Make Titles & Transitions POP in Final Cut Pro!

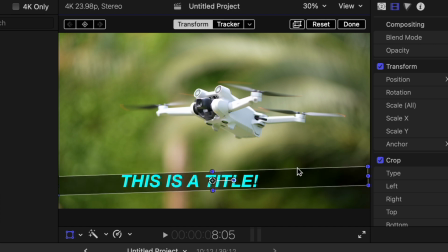[4:09]
Sometimes I even put it at an angle, sort of like that. So this can sometimes be a cool way to add a background to something.
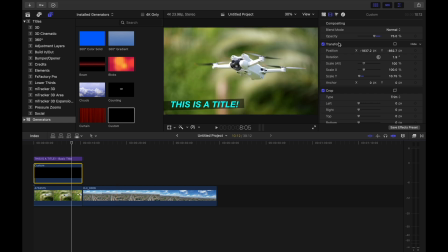[4:15]
If these are light letters on a light background and they're blending in, this can help a lot. And of course, you can go into your generator and change the color if you wanted it to be a different color.
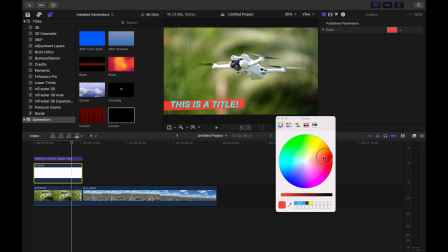[4:23]
We could have it be, you know, any color we want. We can also change the blend mode.
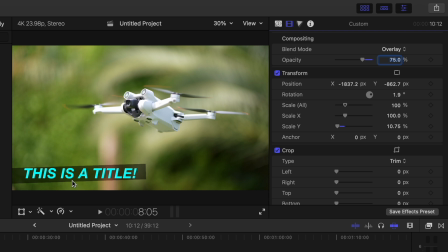[4:27]
Overlay is usually a fun one that kind of just blends things in a little differently.
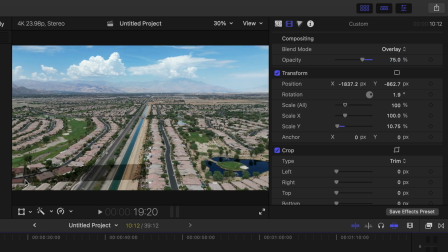[4:31]
It sort of takes the colors that are behind that layer and blends them in a more interesting way than without them. So this is with overlay. If I go back to normal, this is what a normal blend mode looks like.
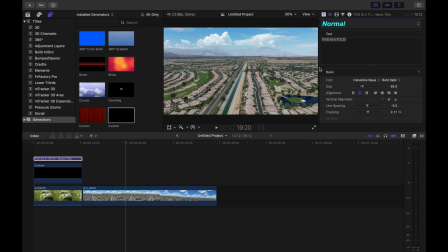[4:42]
So those are the basics of our titles.
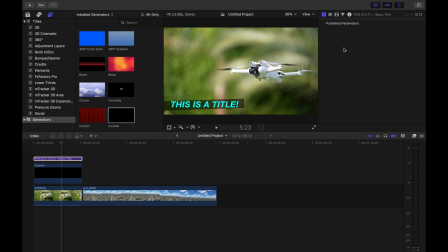[4:44]
And again, if you're using something that has some kind of animation in it, when you click on this little T over here, this is where you're gonna have all the settings to adjust the specifics for that template. But we're using a basic title right now, so it doesn't have anything like that. Now let's talk about transition.
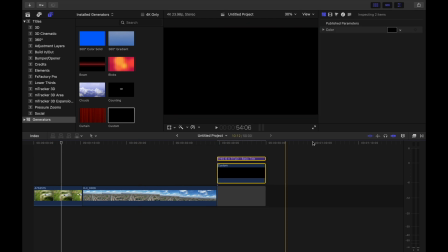[4:57]
Let's transition over to transitions. I'm gonna move this over here. Transitions are over here in this side menu.
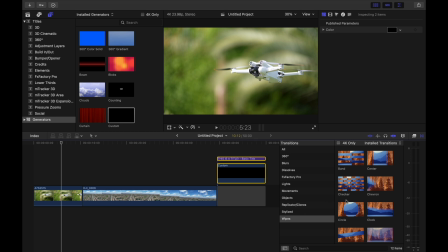[5:03]
An important thing, just like with titles, transitions can easily get really, really cheesy.
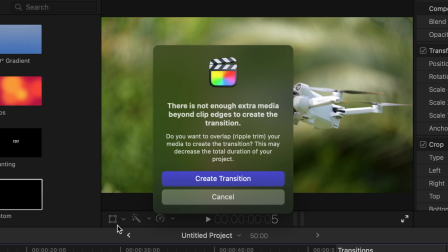[5:08]
You just drag them over to two clips that you want to create a transition for. Sometimes, depending on the clips that you're adding transitions to, Final Cut might give you this warning.
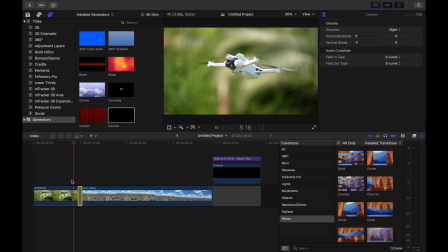[5:16]
You can usually just click Create Transition and it will show up. But this transition right here, for example, it's a little cheesy.
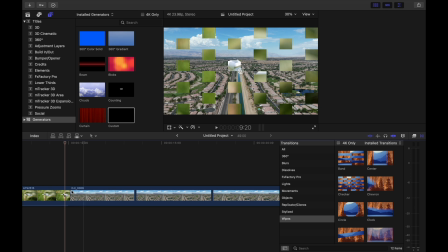[5:22]
It's a little cheesy. So be careful with your transitions.
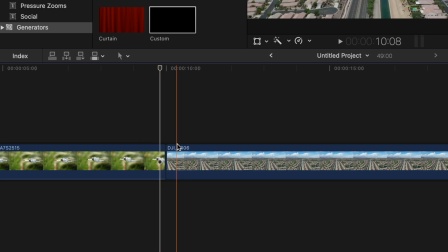[5:27]
Important to remember that this right here, what we have, this is the most common and often the most effective transition there is, which is just a hard cut.
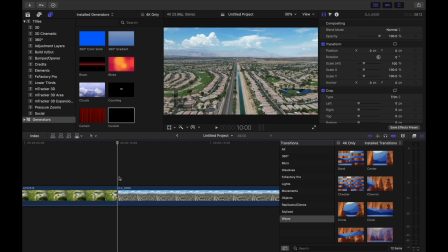[5:35]
Going directly from one shot to another in a single frame, that is the most classic, probably the simplest transition.
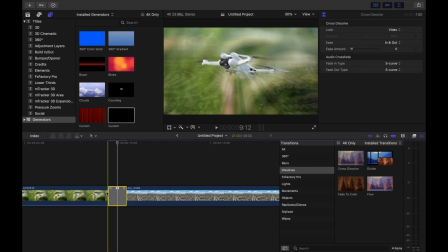[5:43]
Sometimes you might want to do something like add in a whole bunch of cross dissolves because they look really pretty and they make your footage blend in a really nice way.
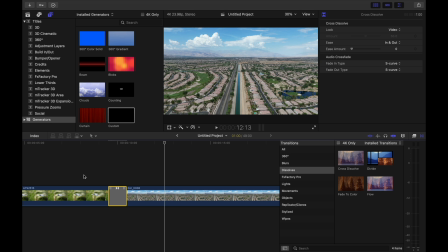[5:50]
And those can look really nice, but I think it's important to remember that transitions do communicate something. And so something like a cross dissolve, for example, and a lot of transitions really do communicate the passage of time. And so if you create a project where there's a bunch of cross dissolves in it, even though it might look nice,
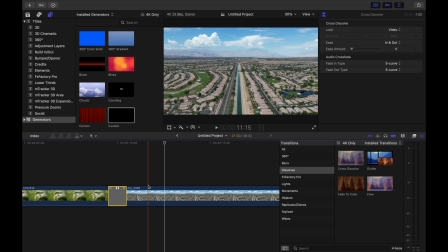[6:06]
what you're subconsciously or even sometimes super consciously communicating to your audience is that time has passed, which might not be what you actually want to communicate to them. Sometimes when you first get Final Cut Pro, it's easy to go to the transitions and just think there's so many cool things you want to add to all your videos,
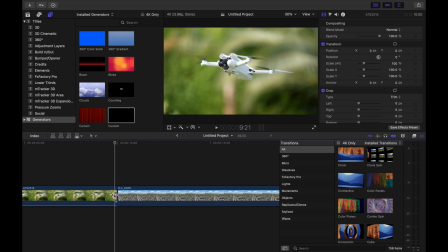[6:21]
but it can very easily become distracting. So as is the case with pretty much any kind of effect, I think it's always best to use a very light touch. Now, as you might have just seen, if I added this clothesline transition and I decided that's a little cheesy and I don't want that transition,
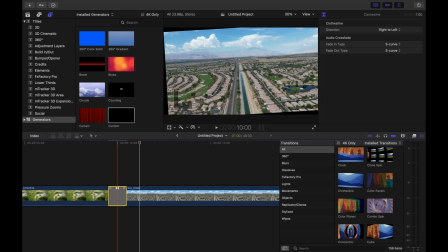[6:35]
all I have to do is click on the transition and press delete and it will go away.
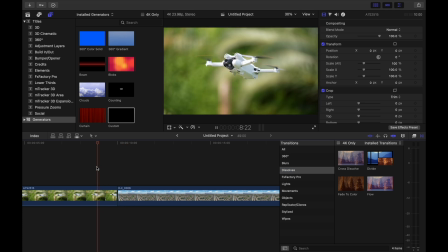[6:40]
But let's say we did want to use a cross dissolve. Maybe here I'm talking about this drone and then I'm going to say something like later that day I took the drone out for a flight. That would make sense then to have a cross dissolve where I could go later that day I took the drone out for a flight.
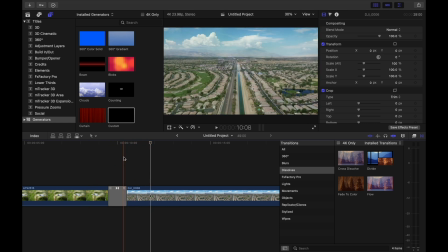[6:54]
Time has passed, the cross dissolve makes sense. So this is a good transition to use right here.
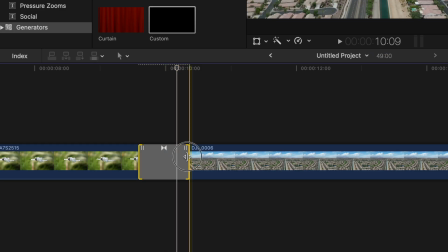[6:59]
Right now, this is just the default transition, but if we wanted to adjust the speed, we can click on the edges and then drag them in or out to adjust the length of the transition. You can also use the period and comma keys to do that, just like when you're editing a regular video clip.
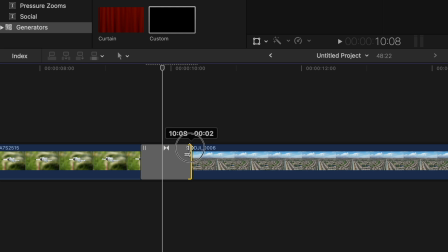[7:12]
On the transition itself, these little lines that are on each end, these will let you trim from that edge. So now we're trimming into the clip on the left, and now we're trimming into the clip on the right.
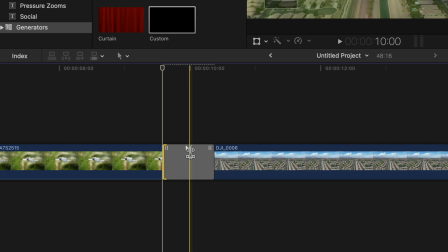[7:22]
So if you need to kind of tighten things up a little bit, and the middle arrows here will let you move the actual transition point. So you do have a lot of options to continue adjusting the transition after you've added it to your timeline.
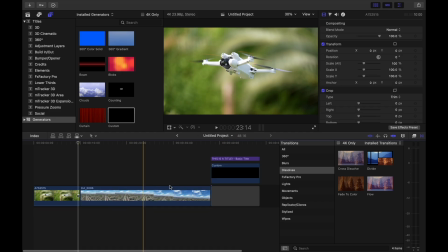[7:34]
Now going back to the power of titles and transitions, let's go over here again to the one that we made before.
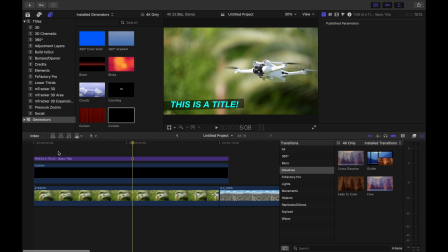[7:39]
And instead of just having this pop up on screen, let's add a transition to this title to almost make like a little effects package.
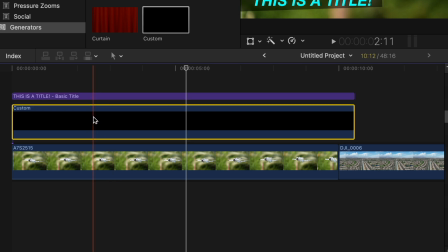[7:46]
Because you can also add transitions to titles, generators, basically any layer you can add a transition to.
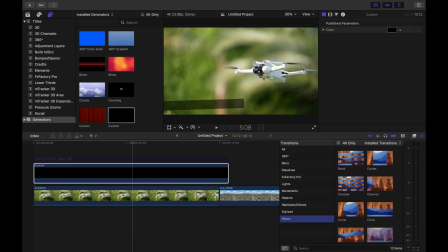[7:52]
So let's start by deactivating the title and just focusing on the background layer. I'm gonna go into the wipe, and I love using just a regular classic wipe for something like this. Sometimes when you add a transition, it's going to put them at the beginning and the end. I don't want this one at the end, so I'll delete that.
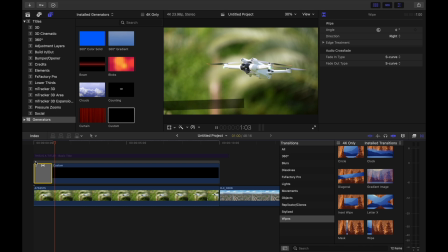[8:07]
And now this generator will wipe in, which looks really cool. It's going in the right direction, which is great.
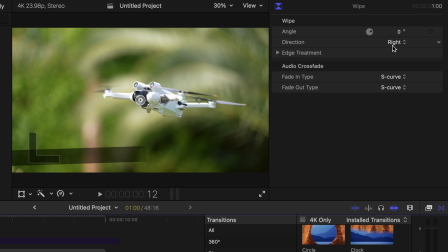[8:13]
If I didn't want this to go left to right, I could go up to the inspector and then change the angle, change some of the edge treatment.